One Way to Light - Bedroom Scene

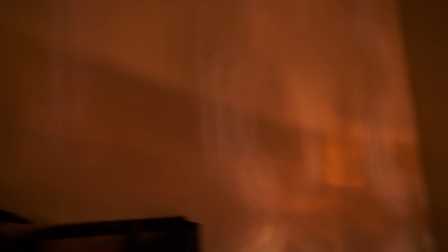Firstly, I removed the t-shirt from the lamp in the background just so I could get that spill onto the wall and I then brought in a large piece of black fabric on a C-stand,
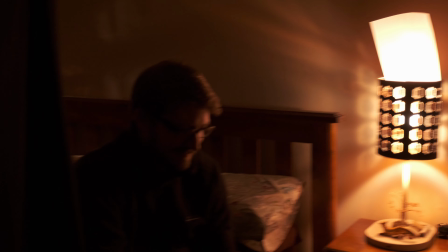draped that over and put that as close as I could to Dustin's face without actually getting it in frame.
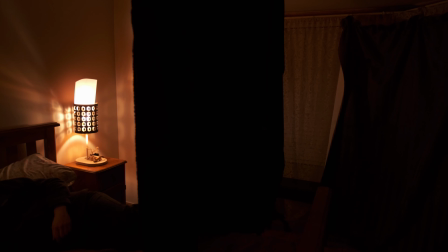It made those shadows a lot deeper and made it more dramatic. So the next shot we worked on was a really interesting one. I had this idea where I wanted to silhouette Dustin and had the light coming from behind him. So one side of his face was still lit, but the other side fell off into darkness, but I still wanted to maintain the eye light in the dark side of the face. It was gonna be a fine line to try and find that perfect balance. To start with, I made sure I set up the shot for a silhouette. So I made sure that neg fill was all the way in. So we definitely had no spill coming in on that side of the face. we also shuffled in our
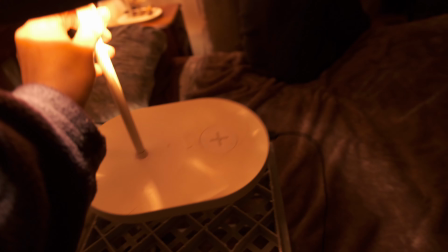lamp source a little bit closer just to get a bit more level out of it and change up the angle a little bit. Next step was to work on the eye light and that was the most difficult part of that shot.
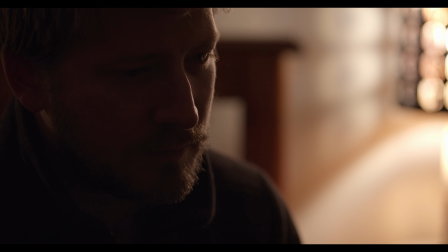I started with a gold side reflector and I reflected back the lamp source into the dark side of the face to see where the eye light would sit but I ended up actually inadvertently lighting up that dark side of the face and pretty much getting rid of all the work that the neg fill was doing. So I scrapped that idea very quickly and moved on to something which was a smaller point of light which will get an eye light and also maintain that shadow. So I got my mobile phone flashlight and I put a little bit of CTO on top of it. You could also use a torch I guess and if you had a light that dimmed that would be even better.
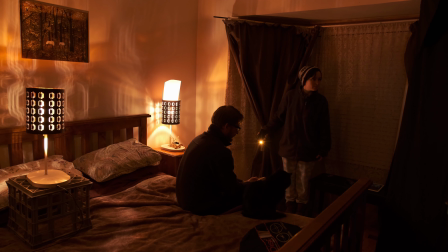Then it was just a matter of finding the position where it's still an eye light but not lighting the dark side of the face.
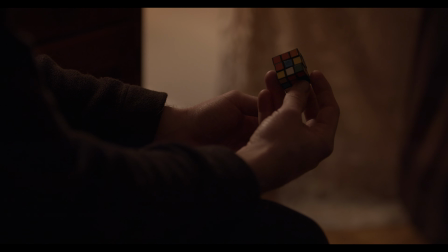From there we moved on to close-up details and they were very easy to knock out because the the lighting setup had already kind of been established and we just had to move things around a little bit to make the best of what we had.
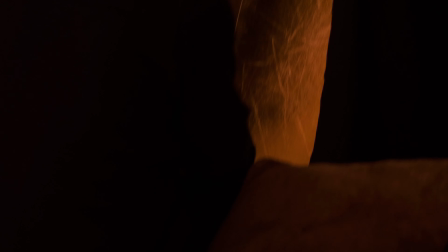Having the light directly behind the object that he's holding in his hand made things a little bit nicer as well. It created a little bit more of a dynamic shot because that object is center frame, so it is the focal point of that shot,
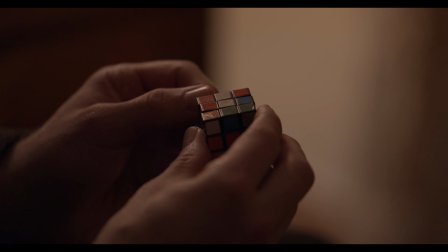but also the little glints of the light from coming directly behind kind of drew attention to it even more. Now, I wanted to go dramatic for this one, but the lighting of a scene really does depend on the scene itself. and this is just one way to light a bedroom. But it was really fun. I am thoroughly enjoying doing this series. It's really interesting to try out different lighting styles like lighting the space instead of the subject and seeing where that takes you. And I found that invaluable. And it's a real challenge with the lack of lighting gear that I have to do these sort of things. So I'm thinking for future videos, I'm gonna try and hire some different lights. We can try and do some bigger setups and some different things compared to what I've got here. Anyway, thank you very much for watching. I hope you enjoyed that video and I'll see you next week. I'm not sponsored, but you know, if you wanted to sponsor me, I wouldn't mind.